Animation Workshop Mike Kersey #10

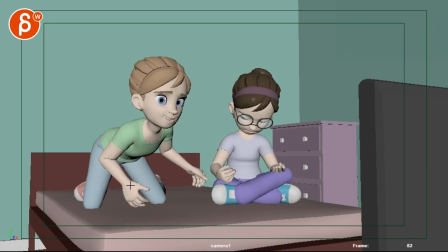[4:03]
then you can also do the thing of when she gets down to here since she is leaving or letting go of the hands for holding her steady there,
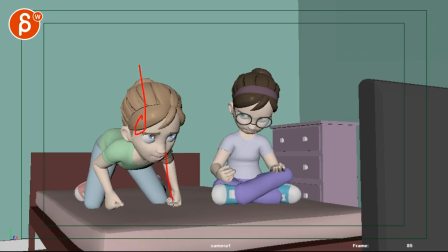[4:15]
she would fall over and if she holds on to this here, I think there would be a lot more push up on the upper side of the back and the shoulders. The arms are kind of pushing her up which could also help again with the change of the C curve of your body.
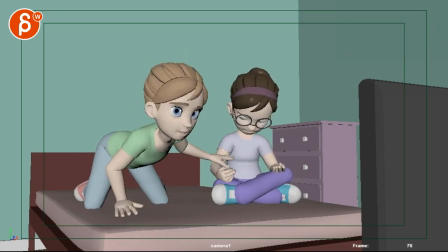[4:36]
But I think snapping the head back can give you a bit of a license of moving everything faster.
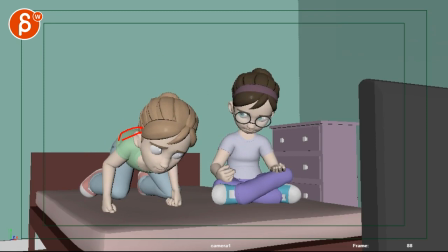[4:45]
Because right now it all feels like it's a lower back that brings her up. So hey, it feels a bit weird, it feels a bit stiff, and it's a bit fast. But imagine you snap back again by here, the head is lower, and then you snap back with the head.
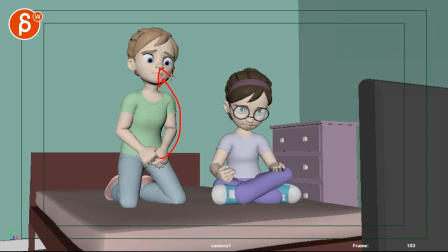[4:59]
You can use that movement to kind of indicate that I'm whipping my body up. It's the head that leads and then the rest just comes with it. I think that could be a way to get there.
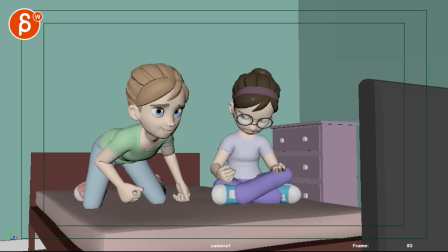[5:16]
Even this, like this kind of pose through there. This also feels a bit more comfortable, a bit more natural through there.
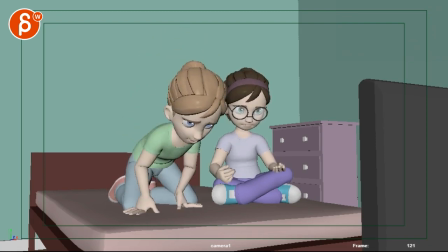[5:27]
And again, you're doing details later, but just as a thing here, when she goes...
He's so hot.
There's something where, oh, he's so hot. especially on the hot where I would I'll probably when she goes back here
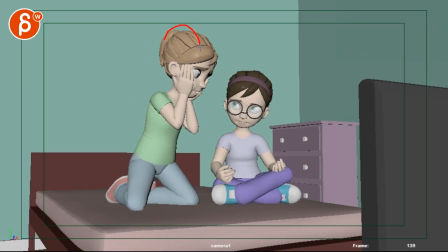[5:45]
and goes so I will probably bring the head back a bit which brings her hands back a bit and maybe straighten her up a bit and then so hot and on the hot you can get into this pose so there's a bit more lean forward with the chest and a bit more forward moving with the head when
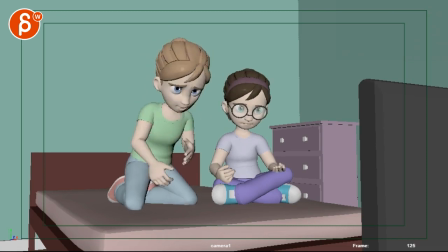[6:02]
she goes hot just right now and I know you're doing this later but just be mindful that when she says big things like that with a lot of energy and air there in her lungs that you involve the chest and that the head is affected by just a lot of,
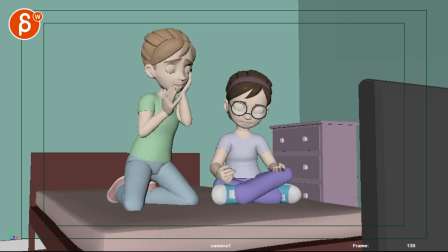[6:17]
I don't know if energy is the right word, but it's just a lot of, what's the word, lung capacity, I don't know, it just feels otherwise like it's just body movement and the lip sync is just kind of copy pasted on, I just be careful about that.
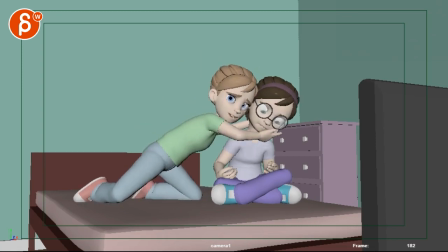[6:33]
Alright, the girl on the riser needs a bit of work, I'm going to take a look at the whole things go one by one. I just want to go through your mail again.
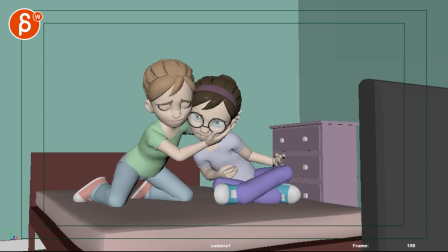[6:40]
I've worked on having her left arm come up to the other girl's shoulder at the end.
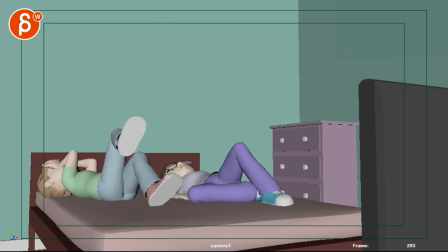[6:47]
Hold on, what are you talking about here? I've worked on having her left arm come up to the other girl's shoulder at the end.
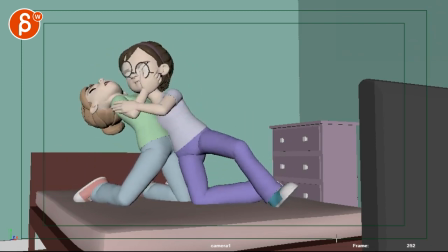[6:54]
Oh, okay.
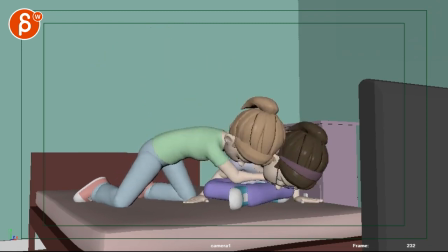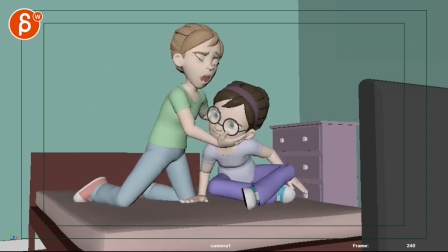[7:00]
See, if you do this,
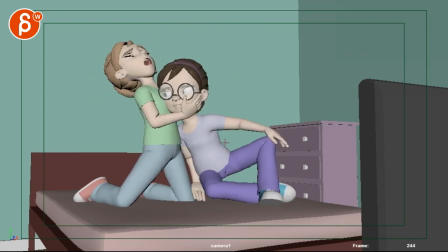[7:04]
I'm not sure. If you do this, there are a couple of things. A, besides the straight path, so watch how IK Arm is yelling here.
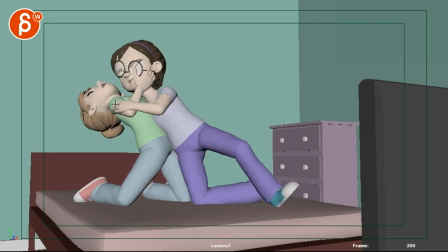[7:11]
give it more of an arc but then if you do this to me it feels like you need to have and I know you're going to do details later but some claw fingers and then move that arm back down back up so she's kind of to claw her way off or she's pushing that arm off or she puts then her arm here and then here to push her off to me it needs to be a bit of a reason of why
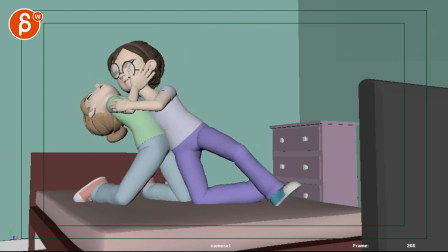[7:31]
is this arm coming up right now it feels a bit contrived forced like oh I got to put my hand there that's what the director said and then it's not really a hug either it seems it seems a
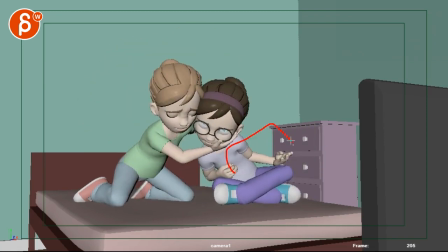[7:45]
bit out of place I think you might be better off with imagine she has the magazine so
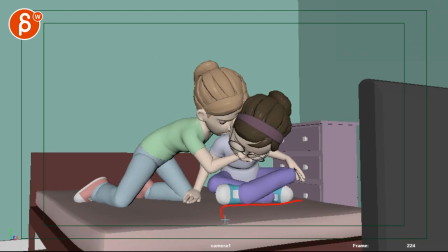[7:53]
now she let's go of the magazine so are you saying the magazine is going to be down here and just there
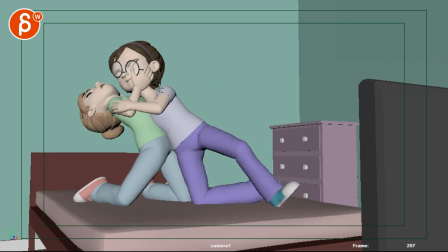[7:58]
but she could still technically hold on to it so during all of this if you don't know what to do with her arm she could technically hold on to that stuff and this could be flapping and then as she drops,
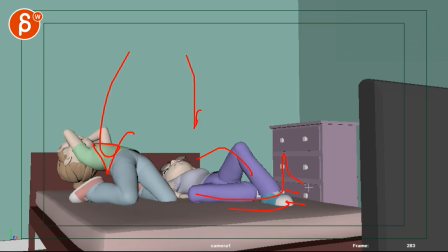[8:09]
she lets it go, and as everybody falls down, even the paper falls down, that could be something.
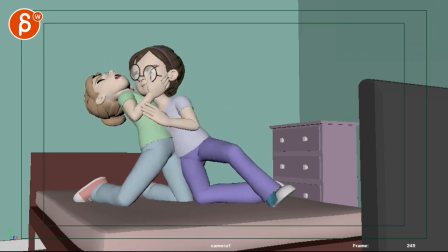[8:14]
It just feels slightly forced through there. Not crazy. I mean, if you want to bring your arm up, to me personally, I would bring up the arm here. Why? Because she has her hand on her glasses, and I wear glasses, and I'm kind of protective when someone has their hand.
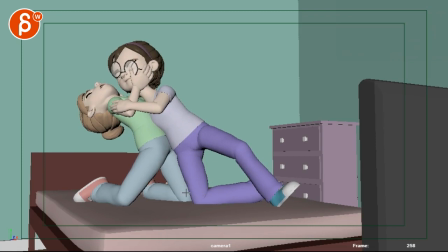[8:33]
Like my little one, my six-year-old, sometimes he does something, and then he puts his hand on my face while I wear glasses. And you worry about stuff breaking, the lenses and smudges. It feels like if you're going for a defensive arm move, then I will bring that arm back there so she's trying to hold on to this hand and her glasses so that she doesn't break anything.
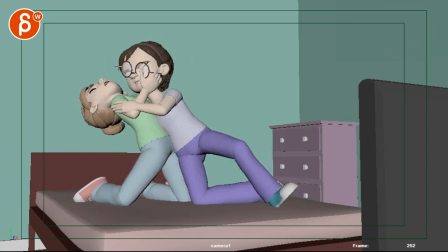[8:53]
Which, why not? I mean, that could be cool. It could be a bit of an in-character thing. That's what she does with her big glasses. Yeah. Let's see here. it works kind of just kind of feels forced i was going to say that i'm going to
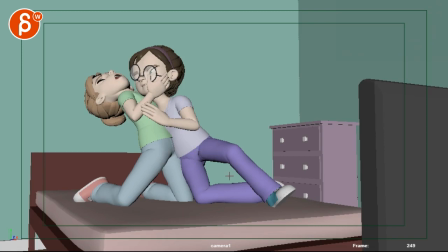[9:09]
read through and i did at the very beginning and of course i already forgot but yes it does kind of feel forced maybe it's just my timing on it they might come up a little too late i wanted her to be tapping on her wrist ah see there you go but it was too busy and took away from the left girl's performance yeah that's why i'm also concerned about this and then holding on here
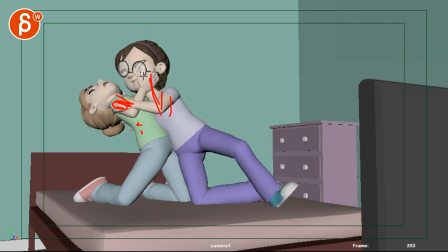[9:27]
which i think then we should go with this. She just puts her hand here as well and that way no one's moving but it makes more sense why she has that here. I just love that. Again, I forgot what you wrote in your email. That doesn't speak highly of me. But we are synced. We are thinking the same yet again.
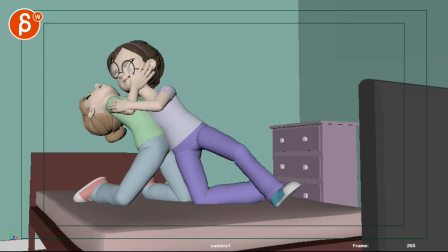[9:48]
Alright, and then that's it. So let me just go through the shot and Let's check things out.
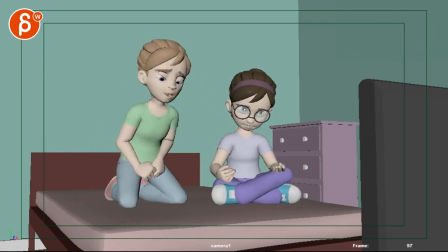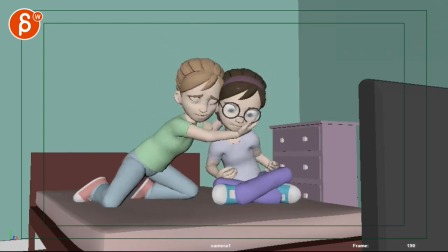[9:58]
Yeah. That's all we talked about. Oh, watch. This is a bit fast.
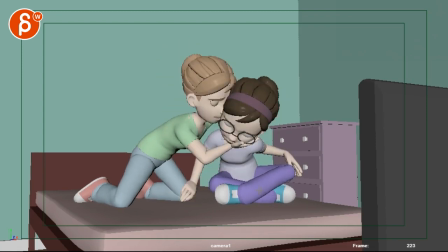[10:07]
This section through there. Because it's not just her moving down. And you could argue that could be a certain speed. Because it's her muscles and her energy and her drive and all that.
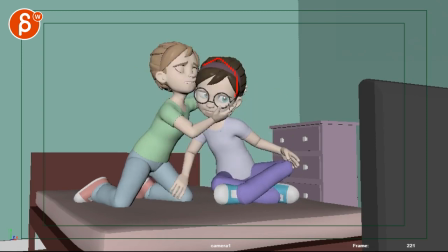[10:18]
Blah, blah, blah. At this point, she is pushing another human being down. Who is technically not completely loose. There is some resistance there. so I would slow this down if you can.
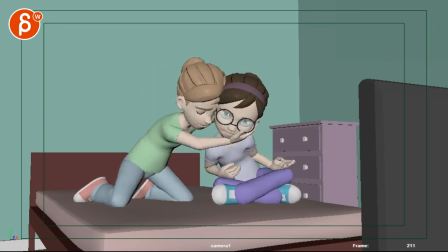[10:33]
I think you could because you can always steal stuff out of this move. You know what I mean? You're going over here and instead of going all the way back and up here you can already shorten this and then bring her down and use just a couple frames through here just to give this a bit more time.
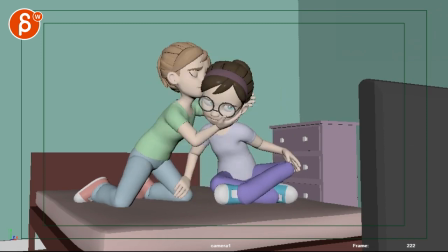[10:53]
It's not so fast.